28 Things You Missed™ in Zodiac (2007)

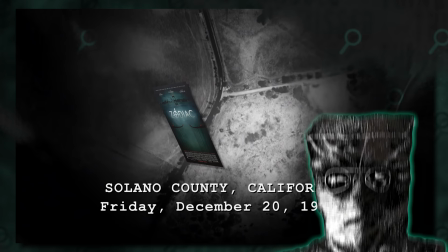0s
The 2007 film Zodiac is based on the mysterious California criminal in the 60s and 70s, but interestingly leaves certain crime scenes out of the movie,
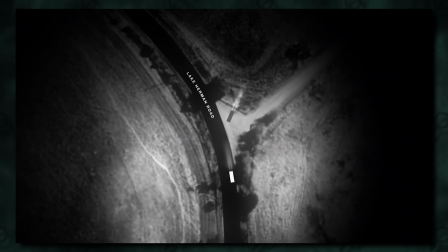7s
like the first incident which took place in December of 1968 on Lake Herman Road in Venetia.
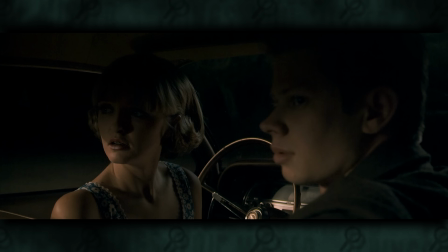12s
The movie simply opens with the second confirmed case, the July 4th 1969 ordeal in Blue Rock Springs, but in each crime scene that follows, we only see certain details about the Zodiac.
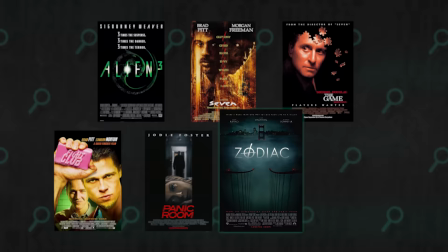21s
This isn't just done to build suspense and make the movie scary, there is a specific reason that director David Fincher held back information the way that he did.
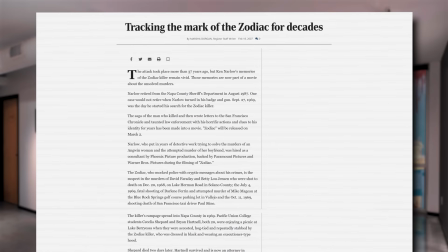28s
This was the director's first foray into non-fiction, and given the ongoing nature of the case, he wanted to make the movie as accurate as possible.
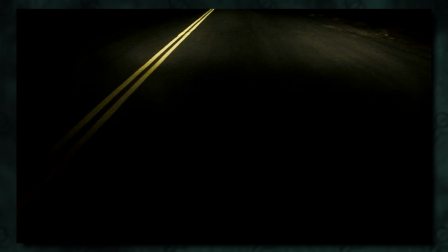35s
So the motivation for every Zodiac appearance was to base it off the testimony of surviving witnesses. The Lake Herman Road shooting had no survivors, and so was mentioned but never shown in the movie.
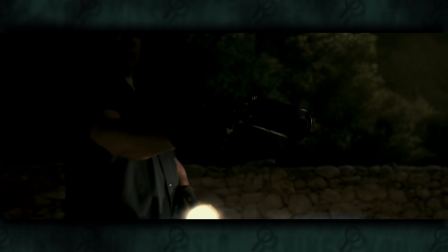44s
The Blue Rock Springs Affair had one survivor, and the Zodiac is shown covered in shadow with a light shining in our faces, to fit the circumstances of that July 4th night.
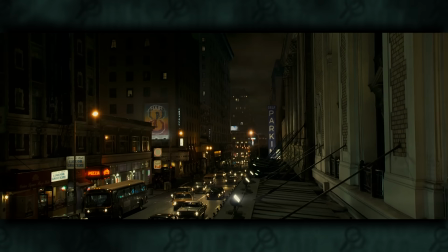52s
The Lake Berryessa stabbing in September of that year also had a survivor, and we see the Zodiac dressed up to hide his identity as described by the living victim.
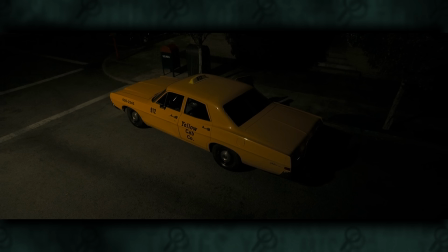59s
And the Presidio Heights occurrence doesn't give the viewer any information that the kids who called in the felony wouldn't have been able to see for themselves.
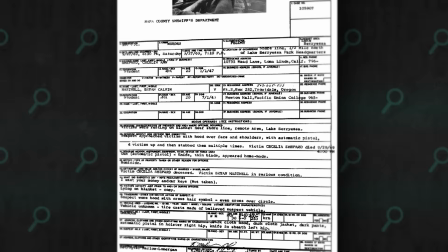66s
This was done to ensure that the filmmakers were sticking to the truth. The first confirmed victims were a couple who both died in 1968, so the filmmakers don't really have an account of the events, so in order to create the scene on film, they would have had to make stuff up.
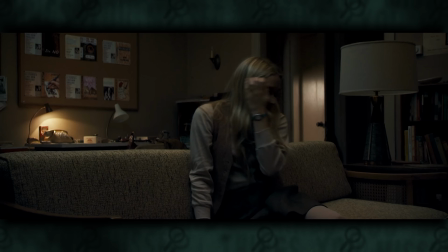77s
To see other examples of the painstaking dedication to accuracy and the meaning behind some of the many posters that appear, stick around to the end of this video. Welcome to Things You Missed, I believe this is the first non-fiction episode of Things You Missed,
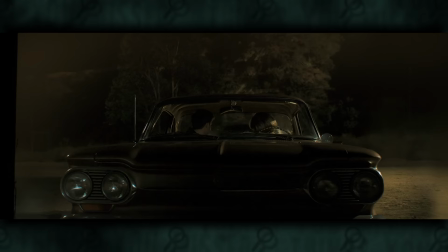93s
the only partial exception would be the Conjuring franchise movies, which are still fictional stories, but they are based on real life characters.
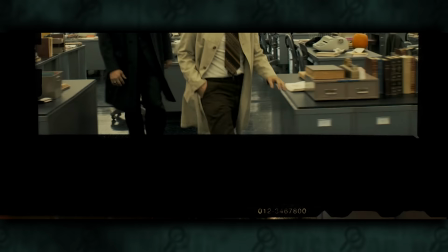100s
So far, Zodiac is the only movie I've covered that adapts only real life events.
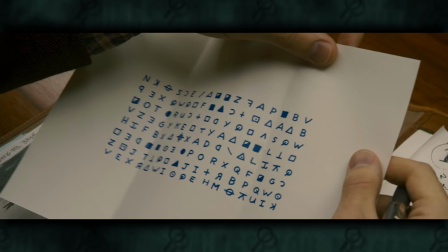104s
The obvious reason is that this is a horror channel, and it's often considered to be rude to turn someone's real life horrors into popcorn cinema.
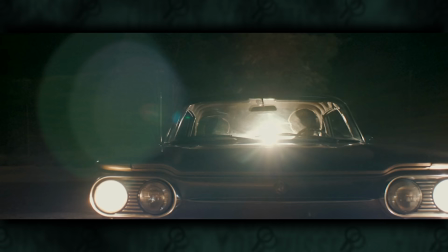112s
But Zodiac does an excellent job of being accurate, respectful and still having kills that are very suspenseful and scary.
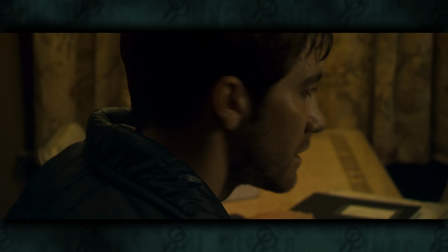118s Not many people have basements in California. I do.
In fact, it does much better than many fictional horror movies. I mean, I'm not gonna name any names, not gonna name The Turning, not gonna name Black Christmas 2019,
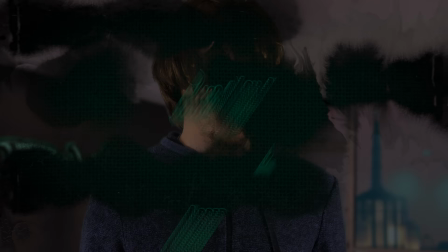136s
not gonna name Countdown, definitely not gonna name Brightburn.
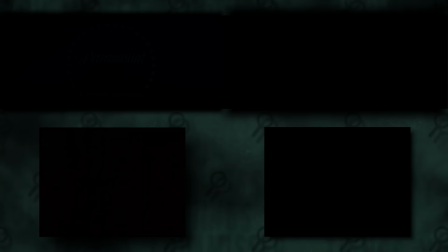144s
The depictions of the Zodiac weren't the only aspects where extreme attention to accuracy was paid.
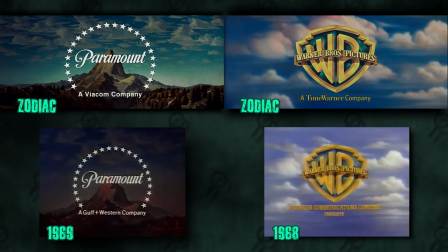149s
The opening logos of the film are reminiscent of the logos used by those studios during the 60s, complete with dust and scratches on the film to make it feel as if we're watching an old movie.
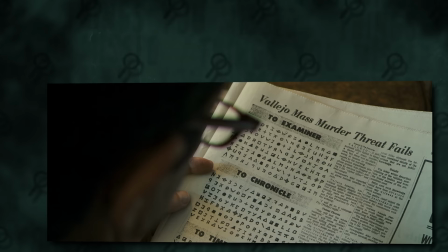158s
The wardrobe department used all available information to recreate what each victim was wearing, and I quickly figured this out throughout the movie.
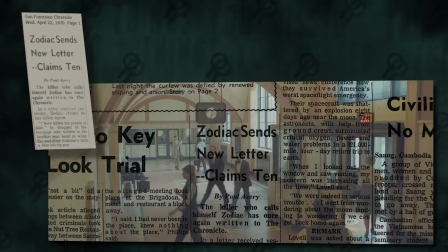164s
All of the newspapers seen on camera are real prints from the Zodiac investigation.
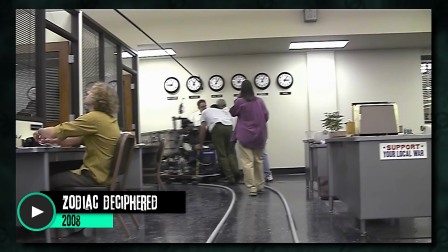169s
In the far corner, there's a stack of the day's newspapers in the San Francisco Chronicle, and there is in the movie too. You could walk onto the set, pick up like the third newspaper from a stack of 20 at the bottom, open up to page 37, and read the article that was in the Chronicle that day." The production had access to information that the general public did not, so it's not always obvious how much care was taken to get these things right.
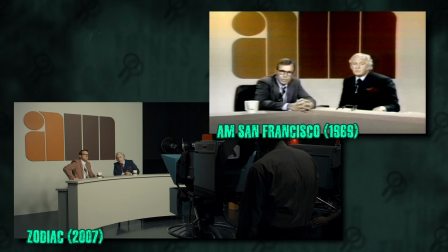191s
But one scene where it was obvious was the infamous Melvin Belli broadcast, where the Zodiac demanded that the prominent attorney appear on the talk show AM San Francisco.
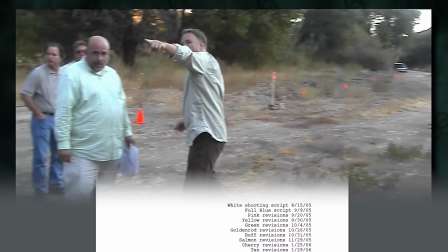200s
Fincher's approach was not just to make an entertaining movie, but also to create a competent piece of journalism.
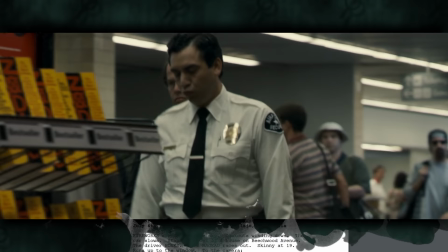204s
After reading the script, which is based on the main character Robert Graysmith's book, which we can actually see on the shelves in the latter half of the movie, Fincher wanted to go even deeper,
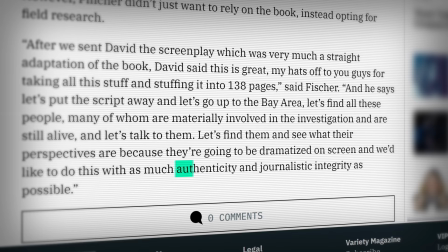212s
and meets the surviving victims in the investigation for the purposes of maintaining authenticity and journalistic integrity. In a way, the movie, in its pursuit of getting all of the little details right, became the ultimate knowledge database for details about the case.
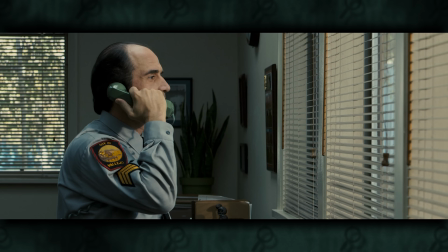225s
As we see in the film, part of the obstacle that prevented the case from being solved was that you had several different police departments with jurisdiction over certain areas, who didn't always communicate and share the info with each other as well as they could have.
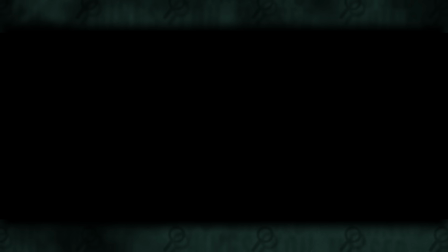236s
The next one isn't necessarily a thing you missed in the movie, but it's definitely something that you wouldn't know if you had just watched the movie. We see at the end the aftermath. In 2004, the San Francisco Police Department deactivated their Zodiac investigation.